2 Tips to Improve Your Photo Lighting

Hello everybody, welcome back to the channel. It's a boy Shingi as you, G. You already know what it is. Today I have a very, very interesting topic. Today we're going to talk about how to improve your lighting, which is something very, very interesting.
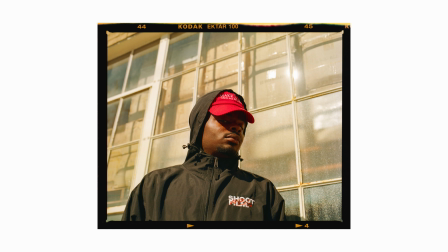17s
And today I'm going to share pretty much my secrets in terms of like how I've been able to sort of learn how to
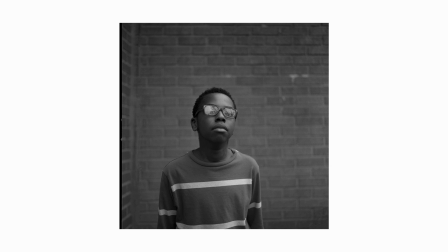23s
light my images and sort of just have a good idea of how lighting works. So with that being said, tip number one on how to improve your lighting is I use movies.
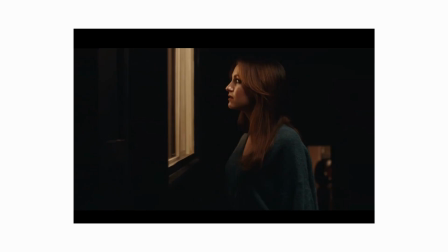34s
I know it sounds kind of crazy, but I use movies. I pretty much take screenshots of movies that I really like.
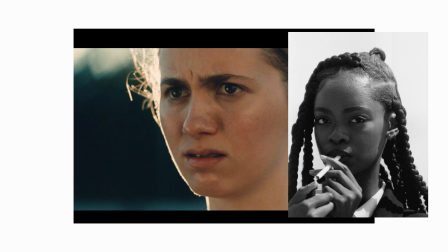41s
And let's say, for example, there's a specific scene that you like. You just take a screenshot of that scene, go in your Photoshop and start drawing around it and trying to figure that out.
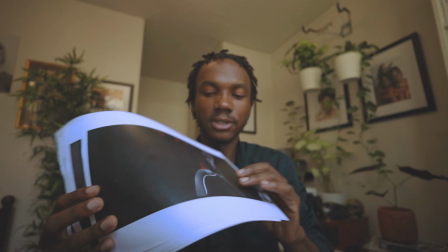53s
So a really good movie that I like using is Malcolm & Marie.
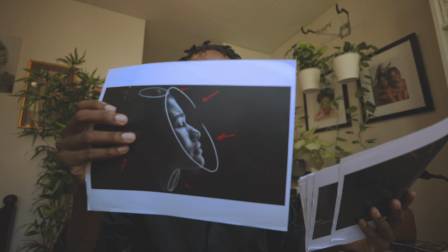57s
very very beautiful beautiful movie this is how I kind of gone
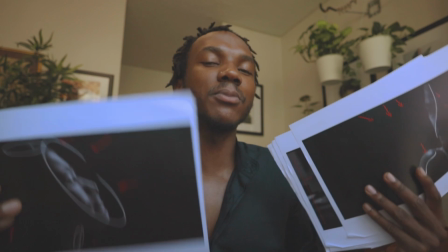63s
to use Malcolm Marie so I ended up just taking screenshots of it because it
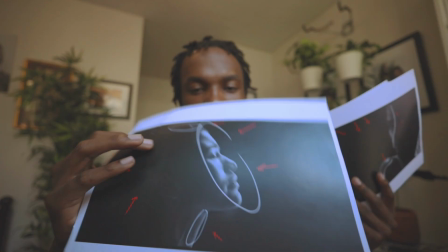67s
has a really really beautiful creative lighting and by taking the screenshots I was able
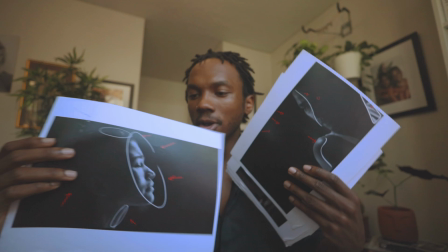72s
to go on to Photoshop using my Wacom tablet and sort of start trying to understand the lighting so the red pretty much showcases
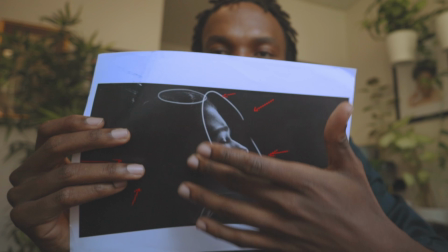82s
where the light will be placed and where the subject is over here and
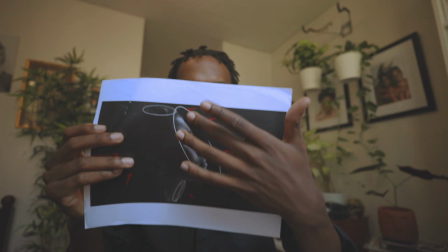87s
how the light is hitting so over here i can kind of tell the lighting the light
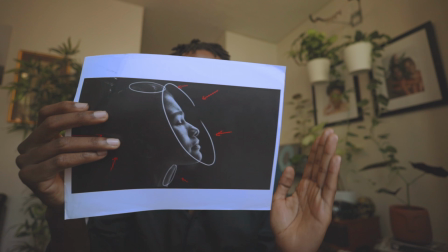91s
is hitting this way although it could be also quite big and it could also be over here because there is lighting at the bottom over
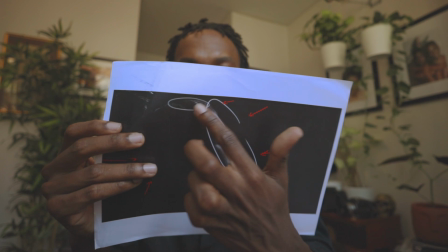100s
here but for the most part is a little bit of an overhead light just not too overhead because you can see over here it's a little bit subtle
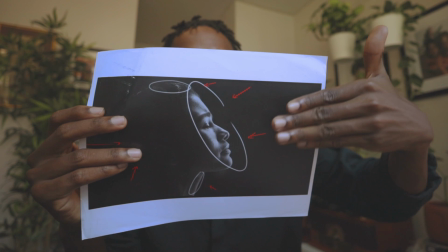107s
on the top here and the light is pretty much like on an angle this way which is very very beautiful.
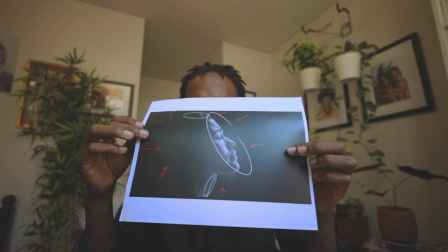114s
I like this type of lighting and I like this how the how much mood this kind of gives over here.
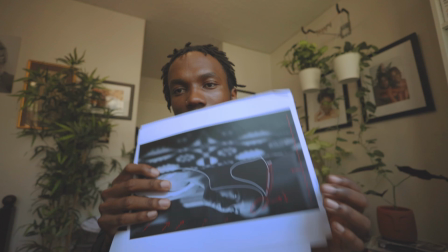120s
Really really beautiful. Like I said this movie is a really good um it's a really good way.
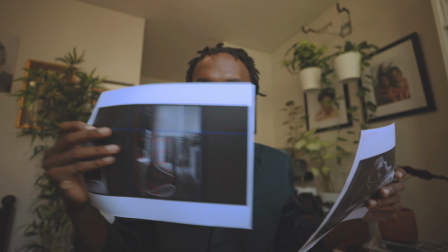125s
I have multiple scenes over here as well that sort of showcase um how lighting sort of is. So this is how you could use movies to sort of enhance your idea of lighting
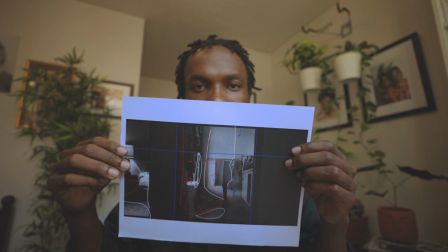137s
and I found that like when I get to see how this creative lighting is I'm able to sort of play around with my own lighting a bit more because it sort of makes it more doable because I
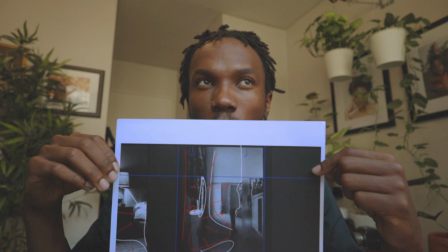151s
find that the mind kind of works in a way that whatever it's not aware
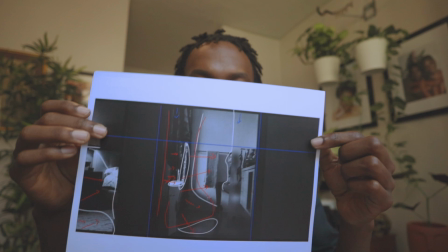156s
of is not what it's going to do but sort of exposing yourself to certain different lighting from movies and other creatives that have really
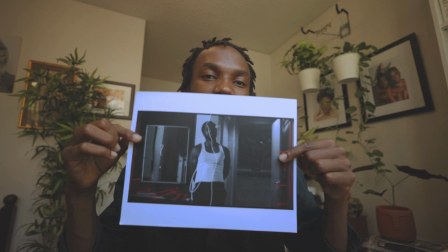166s
creative lighting is a really good way to sort of have your brain register a certain type of lighting and techniques to sort of light your scenes. And this will also help with natural lighting, especially, especially natural lighting.
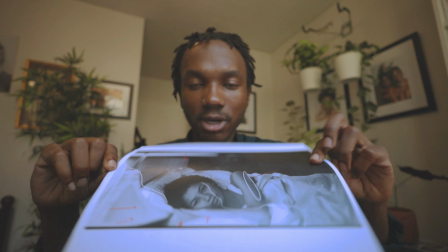182s
But for any people that love creative creating scenes and
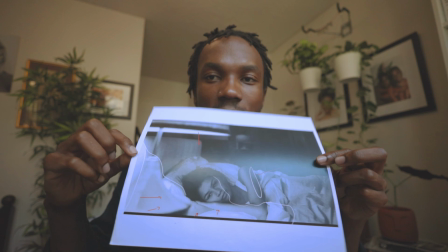186s
creative direction type scenes like this,
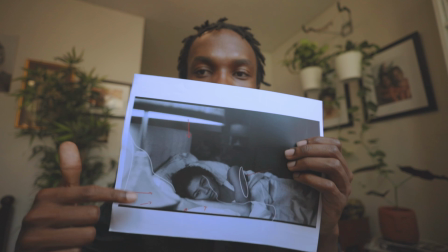191s
like for movies, this is a really, really good way. So, like again, this one kind of shows you that there was a light over here.
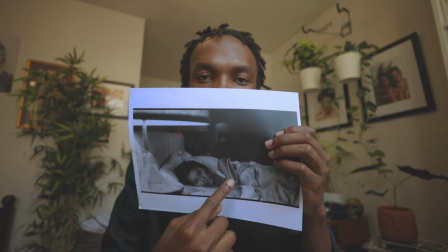198s
The main light was coming over from over here. And you can tell over here as well, it's kind of dark.
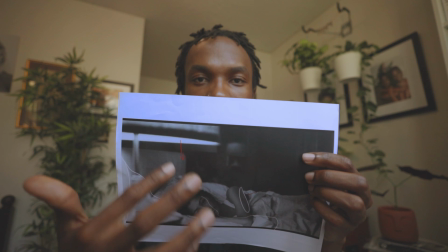205s
So over here, there isn't much of the lighting because they wanted to create some mood from this side as well as from the top overhead light.
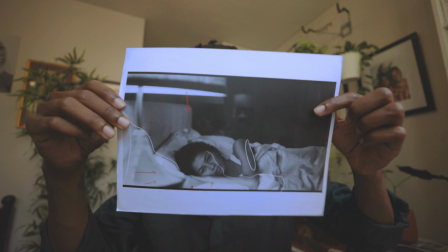214s
So you kind of get to see that.